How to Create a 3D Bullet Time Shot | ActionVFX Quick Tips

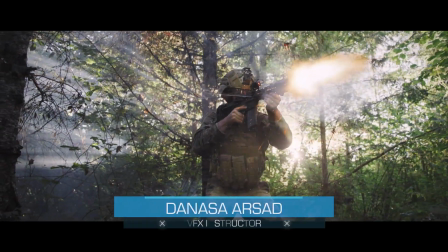Hello everyone, Danasa here with ActionVFX.
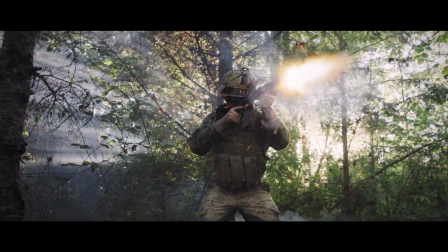In today's video, I'm going to show you how I did this time freeze VFX shot in Adobe After Effects.
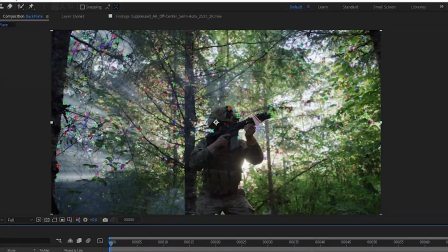Along the way, we will learn some quick tips on how to get good camera tracking data, how to turn out 2D assets to look 3D,
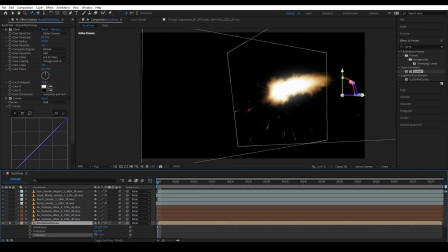as well as how to use collapse transformation switch in After Effects.
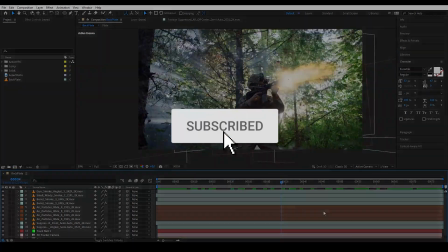So without further ado, let's get started. Okay, so I have my plate here from filmpack.com.
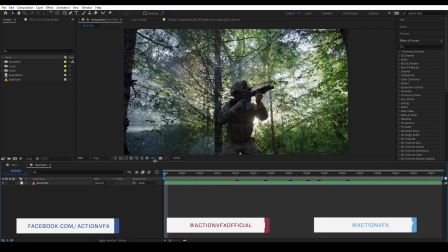Next, I'm going to need my VFX elements. I'm going to use several ActionVFX stock footage collections, such as Muzzle Flash,
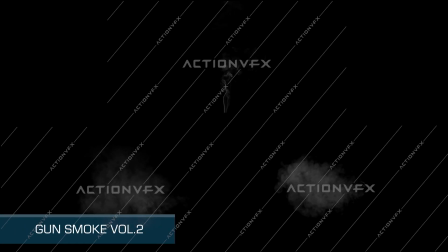Atmospheric Fog, Gun Smoke, Smoke Plume, Air Particles, and Bullet Shells.
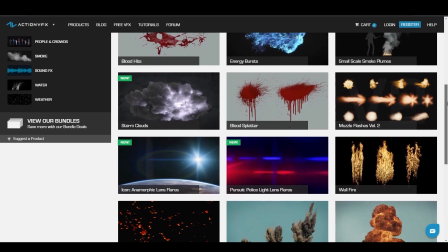All of these you can purchase on ActionVFX.com.
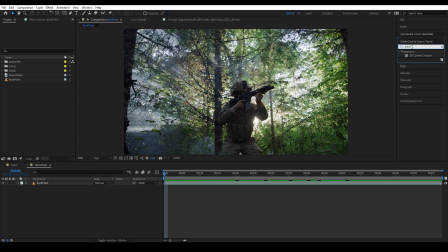Once you have your plate, of course you want to track it using the 3D camera tracker in After Effects.
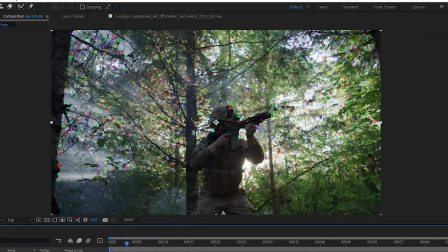And after that, you want to create camera, and you want to pick one of these tracker points and use them to place in our assets in 3D space. Now, sometimes your 3D camera tracking doesn't have the result that you want.
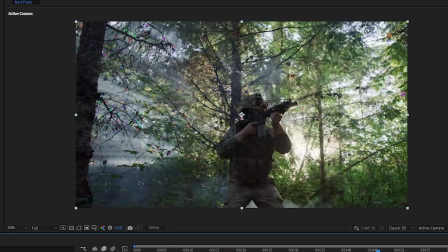Maybe it does not track correctly or doesn't give you the tracking points that you need.
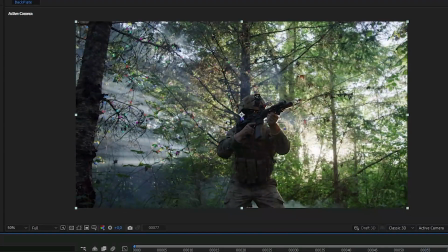After Effects camera tracking works by analyzing the pixels of your entire shot. So, if you're not getting a good track, you can help After Effects by adding more color information into the shot.
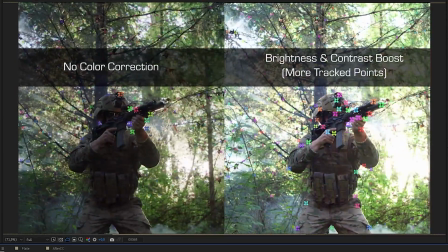You can do this by pre-comping and color correcting your shot beforehand, and then disable the color correction after you finish tracking.
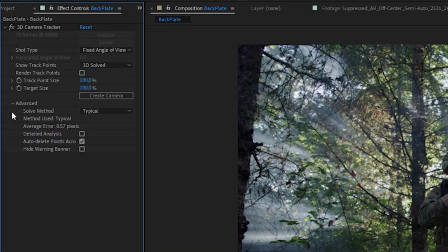You can also play around with all the scene type settings here until you get the best result for your track.
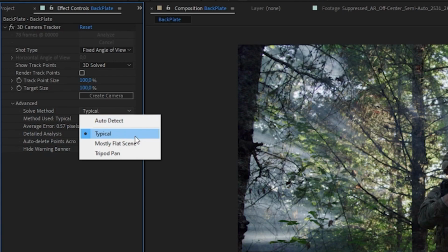Auto detection usually works most of the time, but for this one specific shot, I found using typical gave me the best result.
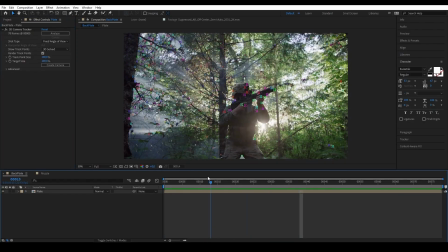Once you have your scene tracked, you want to pick one of the points here and create null. So pick one that is close to where you want your elements to be. For example, this point here, because I want my muzzle flash to be around that area.
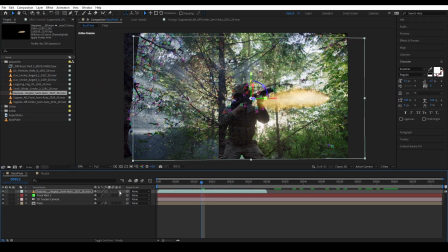And then you want to bring in your element, turn them into 3D layer, and copy the position of the null that we selected into the elements.
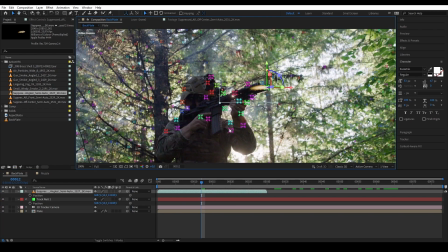Now you see them getting in place and you want to start adjusting them to fit the scene. Since our layer is a 2D card in a 3D space, make sure to always rotate them to face the camera to maintain the illusion that it is not a 2D layer.
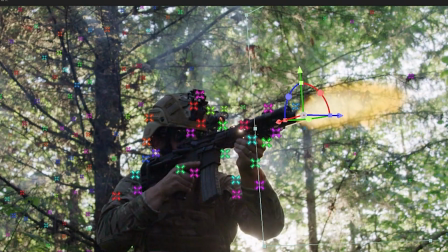Now, for stuff like the muzzle flash, I want them to look volumetric and have parallax or depth.
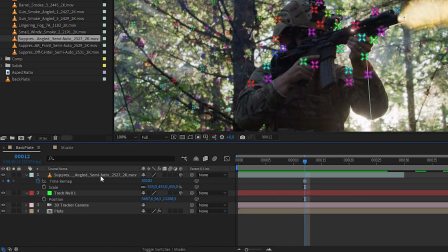So we need to make this 2D layer look less 2D dimensional. Thankfully, ActionVFX provides the muzzle flash elements in 4 different angles: side, angled, off-center, and front.
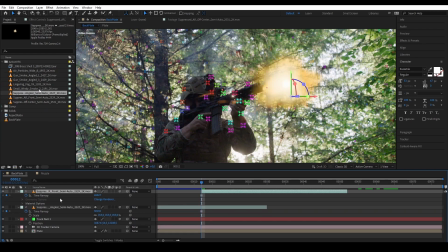So then we can use some, if not all, of those angles and then pose them in 3D somewhat perpendicular to each other.
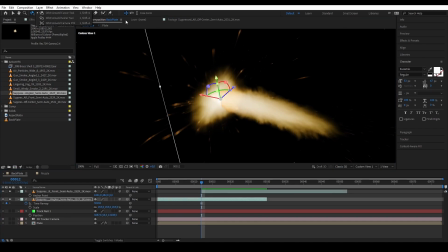That way it would look like the muzzle flash has length, height, and depth.
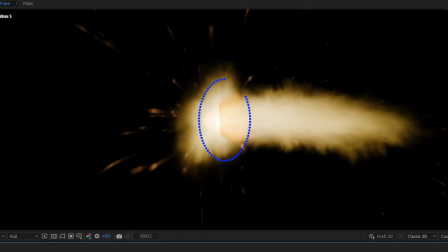However, when you do this, you would sometimes see the 3D card intersections with each other.
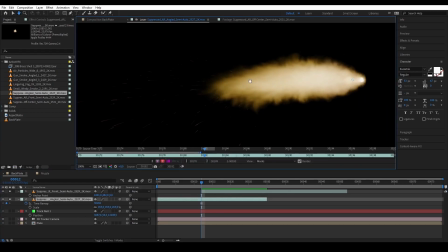We can fix that by masking out the area where they are intersecting and then feather it.
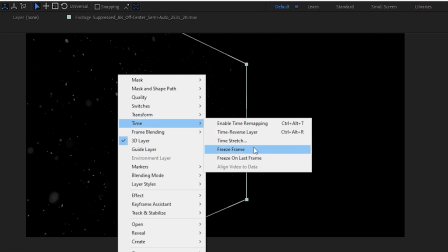On the other hand, for elements such as the air particles here, I can tilt it slightly away from the camera and it would still look great.
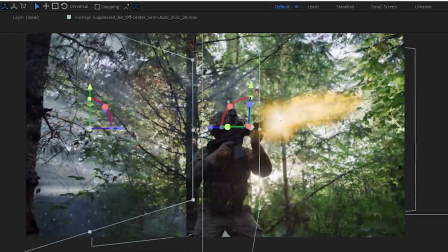And tilting it away from the camera actually created more depth into the elements.
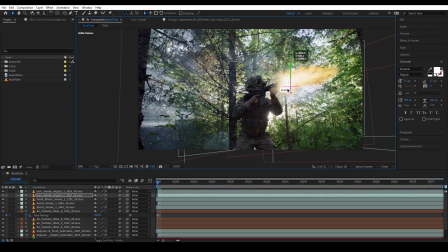Once you have all your elements in your shot, the last thing you want to do is add color correction, effects, and other adjustments.
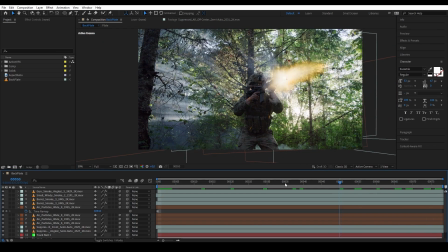And that would be much easier to do if you can group the 3D layers as objects. For example, I want my muzzle flash layers here grouped into just one muzzle flash object.
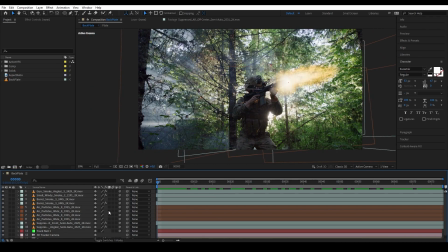That way I could color correct it or move them around as one group. You could, of course, do this by pre-comp them together, but after you pre-comp, you would find that 3D elements is removed from its place.
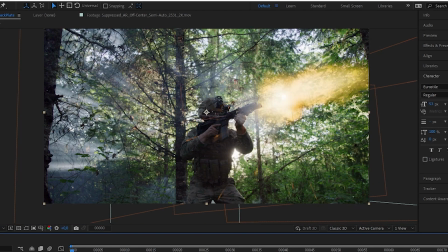This is because the pre-comp has erased the 3D position data of the layers inside it. So how can we fix it? Well, it is super easy.